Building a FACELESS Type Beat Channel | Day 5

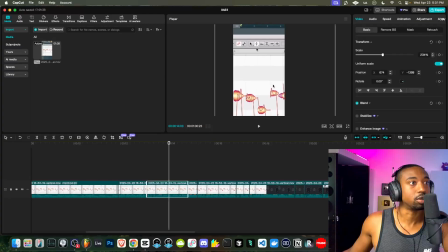[4:06]
You don't need to have fancy animations and everything, just zoom in so that they could actually see what's happening.
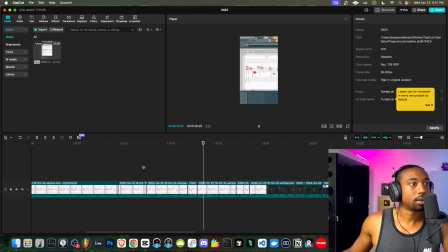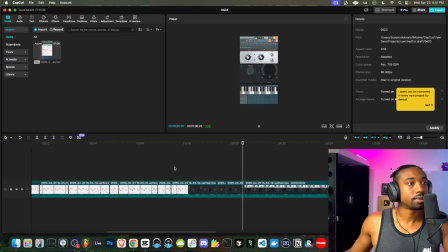So some details I'm not going over because we have a minute's worth of time. So in this case, we're not gonna show how to find the key of the song. We just don't have enough time to explain that.
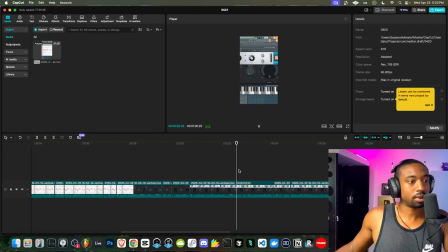[4:32]
We don't really need to say the blue face one. We could cut that. So just Rev A, cut that. That will save us some time.
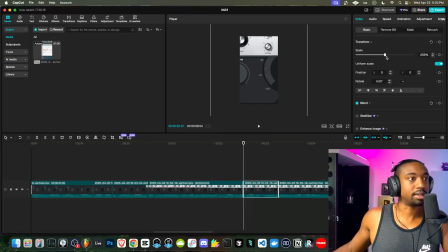[4:44]
Okay, so when I kind of made that jump cut, it's important to zoom in just in case they didn't catch the word and they can slowly recall what I'm actually doing here.
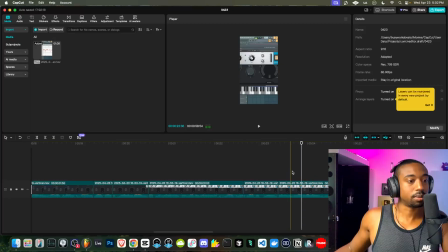[4:54]
Okay, so I'm kind of stumbling through the words because I'm trying to give credit. Okay, there we go. That really doesn't need to be in there. That's more of a courtesy type thing where I'm crediting the actual person.
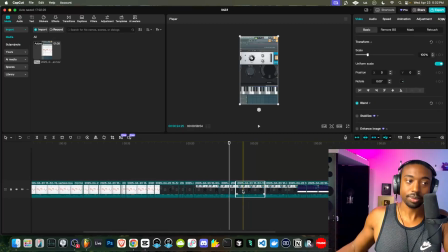[5:12]
And this happens all the time. You'll run out of time and you don't have time to credit people. So for the sake, luckily we're under a minute, so we don't have to worry about that.
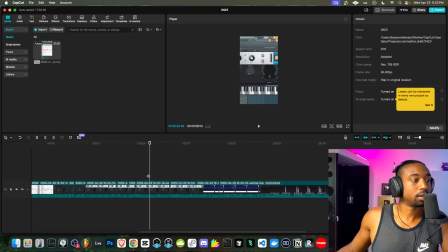[5:22]
Okay, so when I say streaky, let's pull up a picture. Okay. Okay, so I'm trying to get the beginning of the word. Let's hit Control B. Let's find the picture of streaky in our files. All right, so I downloaded his profile picture.
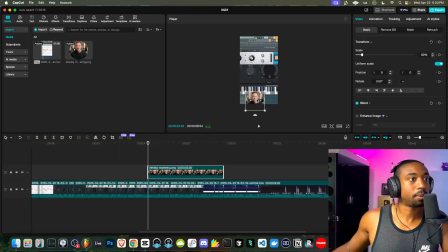[5:36]
So let's just add that in to add some credit here. And then we got to figure out a place to add text. So you want to think anything in that lower, I'd say quarter of the screen is going to be all the social media stuff, like the username, the plays, the comments. So down here is dead real estate, in my opinion. You want to keep everything above that bottom fourth.
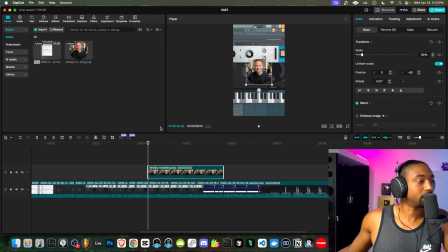[5:56]
So let's just add streaky somewhere around here. We're going to add some text.
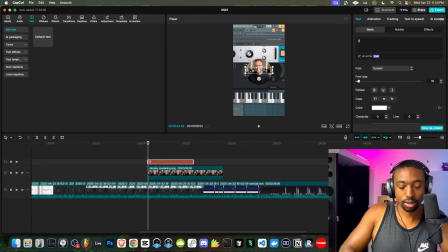[6:00]
And then we want a sound effect to signify that something has happened. So let's add this. Let's change the text to something a little cooler. I forget if we can use system text, but let's do enter, which is a nice general text.
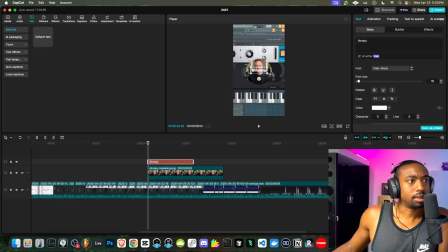[6:20]
Let's do enter black. I think this is the best one. Let's just make it bigger. Boom. And what I like to do with the text is add a background to it called the stroke feature. That's going to add a black outline to the text and make it really stand out from whatever's behind it.
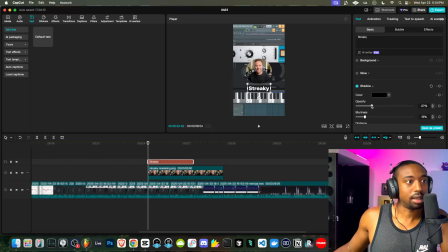[6:34]
You could add a shadow to kind of thicken it up, but let's just reduce the opacity so it's not this aggressive shadow.
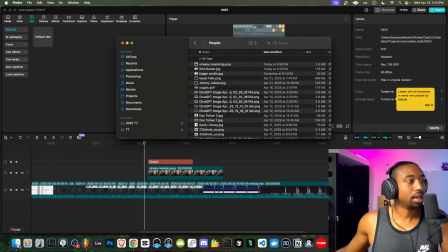[6:41]
Okay, so now we have that. Now we just need a sound effect. So you guys can look for different sound effects online. I have a whole folder of just like my stuff. Okay, so some people have like whooshes and stuff.
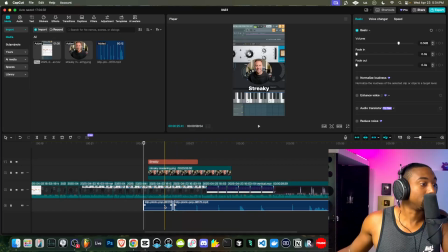[6:55]
I don't use whooshes in my edits, so but you guys can search the webs for sound effects.
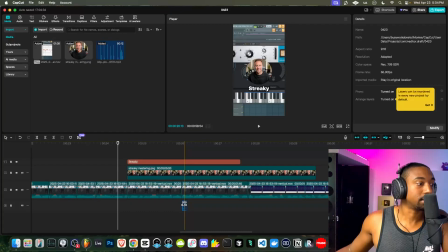[7:00]
Okay, let's add this in. It's just a little blip sound.
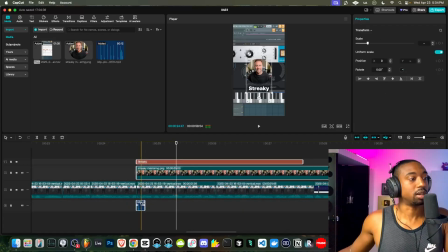[7:05]
We could do a better job of lining this up. I'm not trying to be a perfectionist here, but it could be a little bit earlier. Okay, and then boom, cut it right at that phrase.
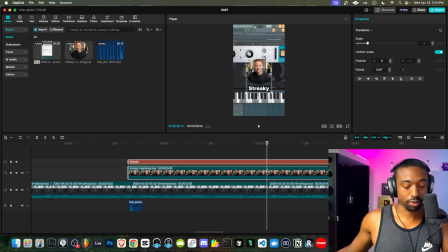[7:19]
Whenever you want to cut multiple things in a row, hit Control Shift B, and that will do a vertical slice on all of the things highlighted. So we can get rid of that.
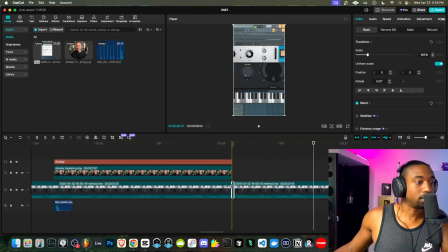[7:32]
We can get rid of this little piece.
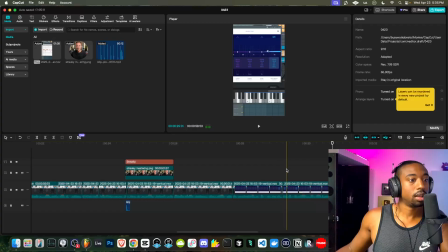[7:40]
And again,
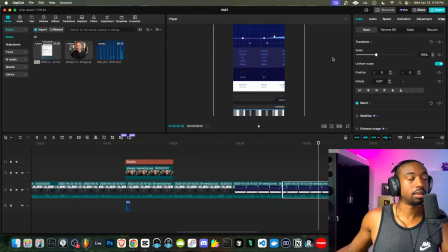[7:45]
we can cut here. Let's zoom in. Make sure people can see the numbers.
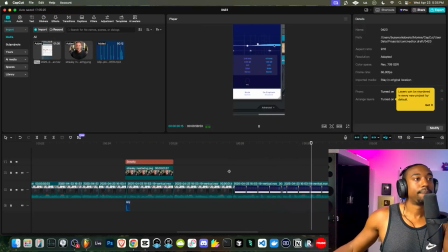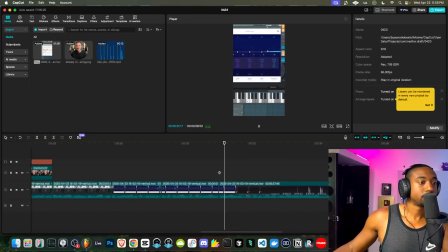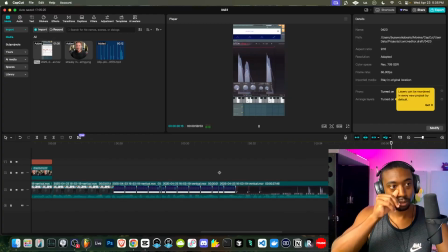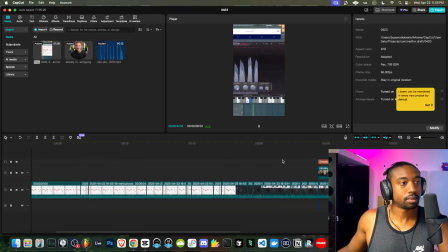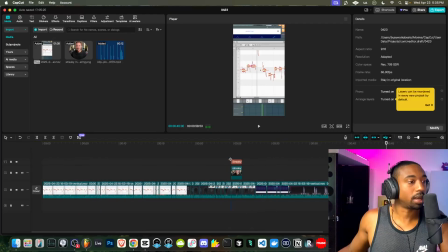[8:10]
So at this point, all we got to do is just add the before and after.